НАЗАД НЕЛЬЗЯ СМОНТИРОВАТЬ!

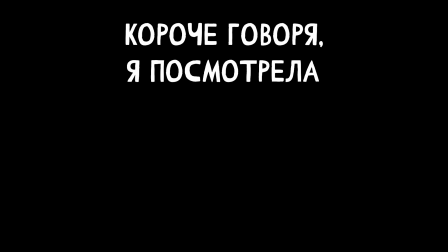Короче говоря, я посмотрела первую серию «Назад нельзя».
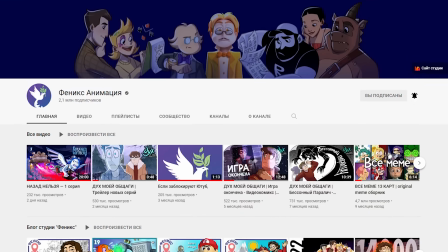Для тех, кто не знает, это новый проект студии «Феникс», который выпускает свои оригинальные анимационные сериалы на YouTube. С одной стороны, я дико рада, что независимая анимация в Рунете продолжает держаться на плаву, несмотря на тяжелые для контент-мейкеров времена. С другой стороны, есть некоторые важные вещи, которыми никогда нельзя пренебрегать.
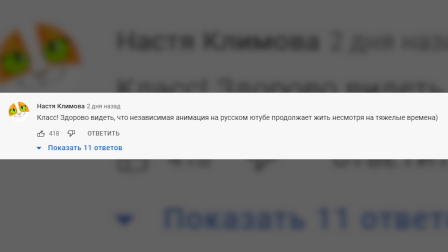Да, я знаю, я оставила положительный комментарий под первой серией, но он был написан еще до ее просмотра. А когда я закончила смотреть, коммент уже был в топе, редактировать его было как-то, нечестно. Так что я решила записать отдельный ролик.
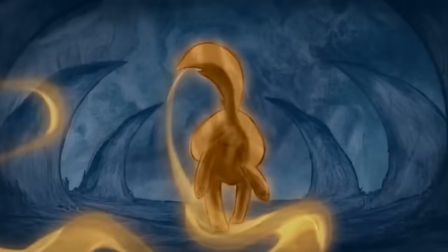Какие вам на ум приходят важные вещи, без которых не обойдется ни один мультфильм? Драматургия?
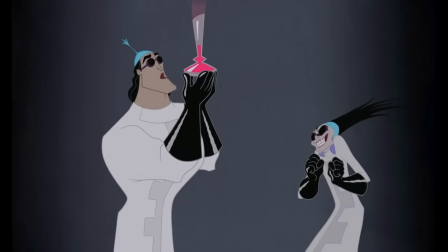Сценарное мастерство и хорошо прописанные диалоги? Качественная плавная анимация с соблюдением всех принципов?
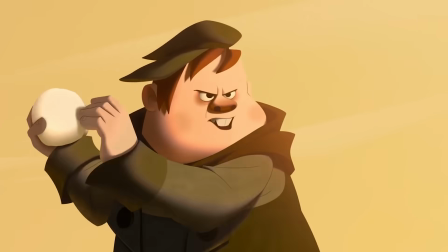Да, но вот то, что зачастую людям, незнакомым с процессом создания анимационного фильма, на ум не приходит, это теория монтажа.
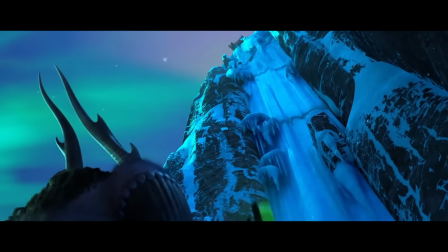Мало нарисовать хорошую анимацию и написать хорошие диалоги и действия.
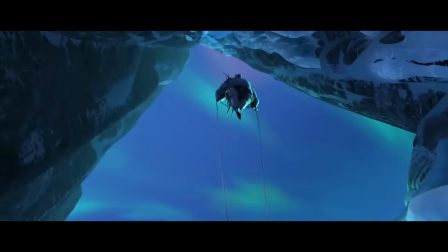Важно еще это смонтировать, так чтобы глазу было приятно и понятно следить за повествованием. Так вот, при просмотре первой серии «Назад нельзя» у меня сложилось стойкое впечатление, что раскадровщик и режиссер этого проекта жестко пренебрегли теорией монтажа. Мне и так нравится, я ошибок толком не заметил, чё придираться-то? Действительно, а зачем тогда вообще стараться?
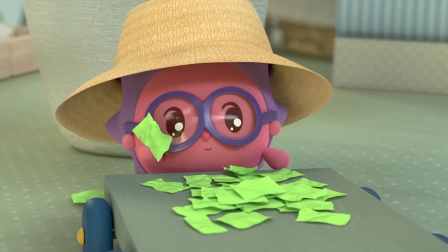Даже самые малышовые сериалы на карусели не пренебрегают фундаментальными принципами.
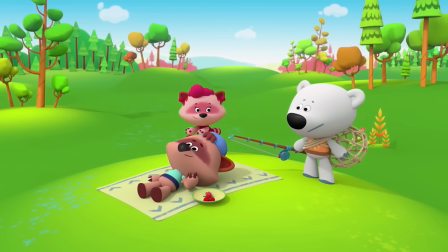Ни один проект, претендующий на известность и широкую аудиторию, не должен действовать по принципу «и так схавают». Уважаемые создатели «Назад нельзя», если вы смотрите это видео, все, что я говорю не в упрек вам, а скорее обращаю внимание на большую проблему и очень-очень надеюсь, что вам удастся избавиться от нее в дальнейших сериях. И желаю этому мультсериалу исключительно процветания и не ставлю своей целью втоптать кого-либо в грязь.
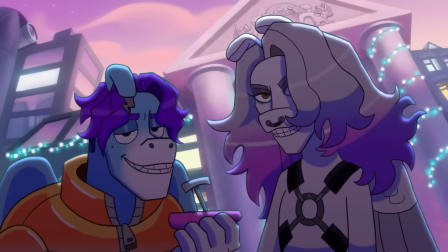Что ж, перейдем к наглядному рассмотрению ошибок. Я могла бы сколько угодно говорить о качестве анимации и озвучки, но этот ролик я решила построить именно вокруг монтажа,
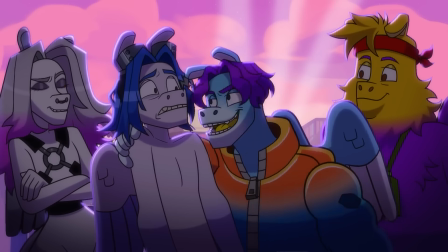потому что ему намного меньше людей уделяют должное внимание, а очень зря. Поехали!
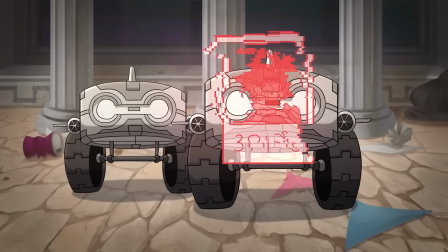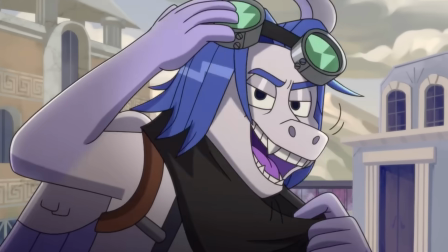Неверная склейка по фазе движения.
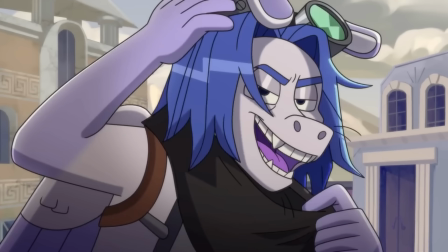В одном кадре мы видим, что главный герой держит руки на маске и очках, в следующее мгновение он уже в совсем другом положении и руки опущены вдоль тела.
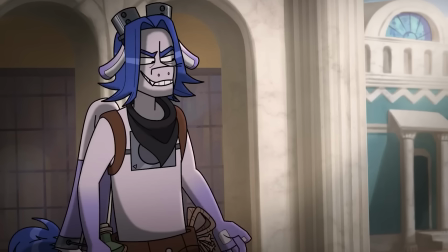Чтобы склейка по фазе выглядела правильно, в этом моменте стоило уделить несколько кадров тому, как он опускает руки от головы и закрывает рот, но никак не пропускать эти движения.
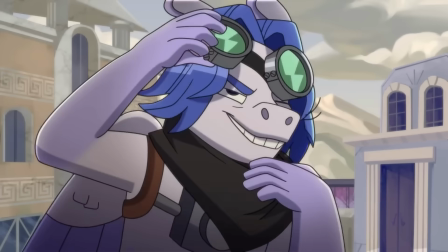Важное кроется в мелочах.
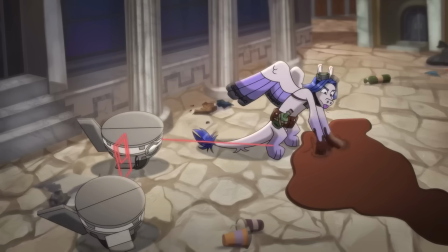Не очень понятно, как так получилось, что роботы приближаются к нему сбоку, ведь секунду назад он смотрел на них вперед, а шага с поворотом мы не видели.
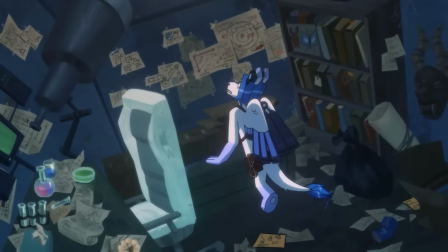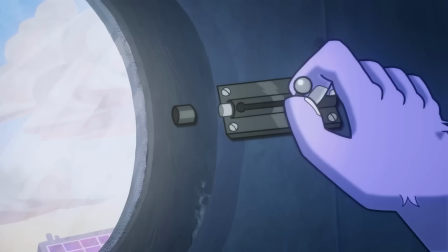Довольно скомканный аналитический монтаж, но все же простительный.
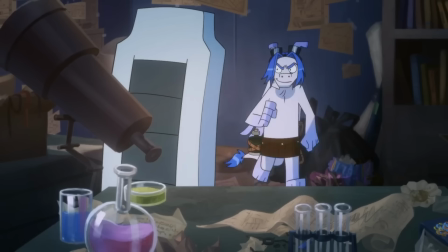Но стоило сделать кадры чуть подлиннее, потому что мелькает в глазах, и зритель едва успевает заметить, что вообще происходит.
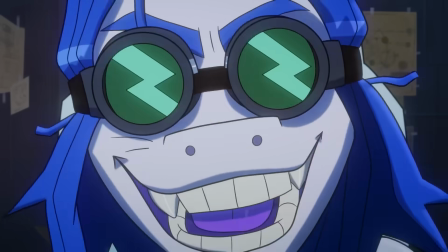Погнали!
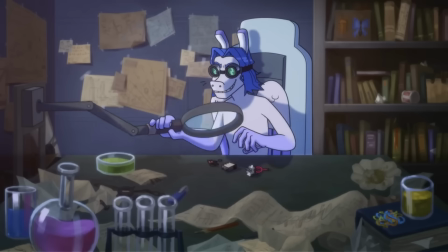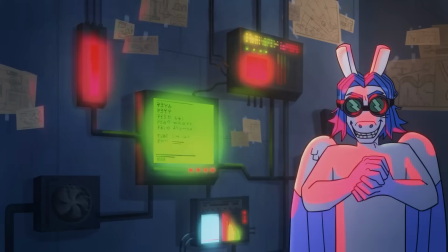Уже нормальный аналитический. Что мешало 10 секунд назад не так торопиться, непонятно.
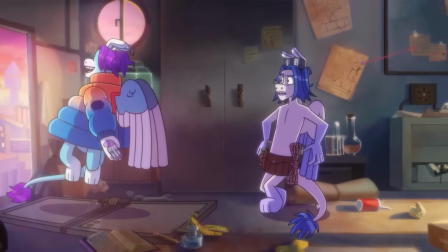Здорово, братишка!
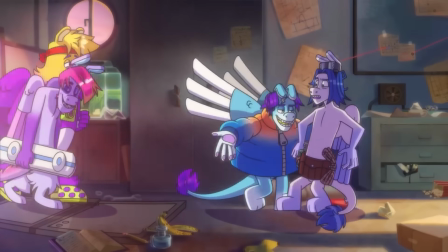Друзья едва вошли и не обходили его сзади, но каким-то магическим образом через секунду уже выходит из-за его спины.
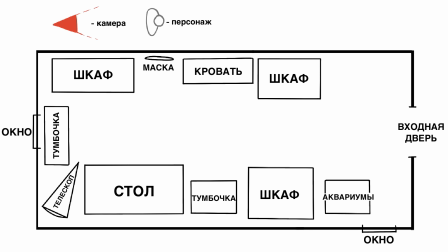Короче, я начертила кое-какую схему, немного изучив задники, чтобы хоть как-то понять надругательство над мизансценой, которое будет происходить в следующие минуты.
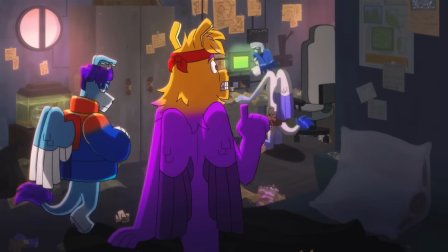Так что такая патя только раз в год? Или это как обычно?
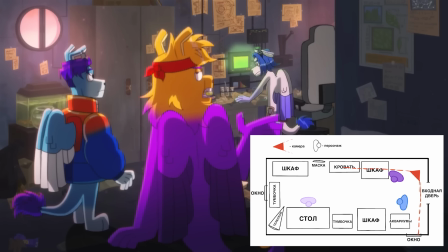Итак, голубой дракон во мгновение ока телепортировался метров на 5, а фиолетовый принял из стоячего положения сидячее на диване,
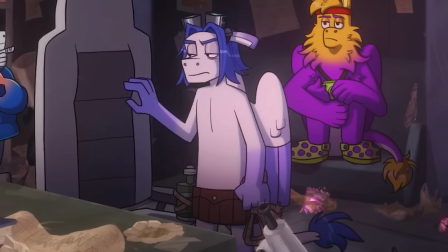хотя по движениям главного героя видно, что это склейка по фазе, и никакого временного отрезка между этими кадрами не прошло,
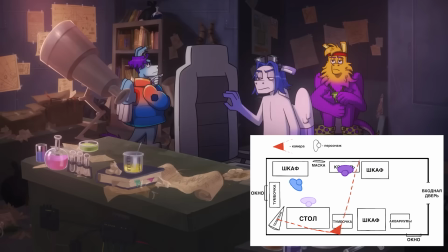на который можно было бы как-то списать эти телепортации. Ну, господа.
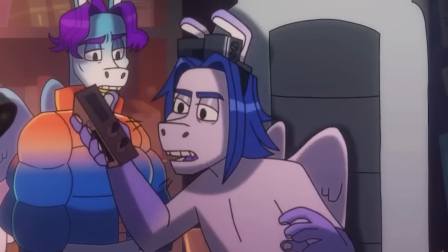Никогда, люди, никогда не склеивайте друг с другом одинаковые крупности.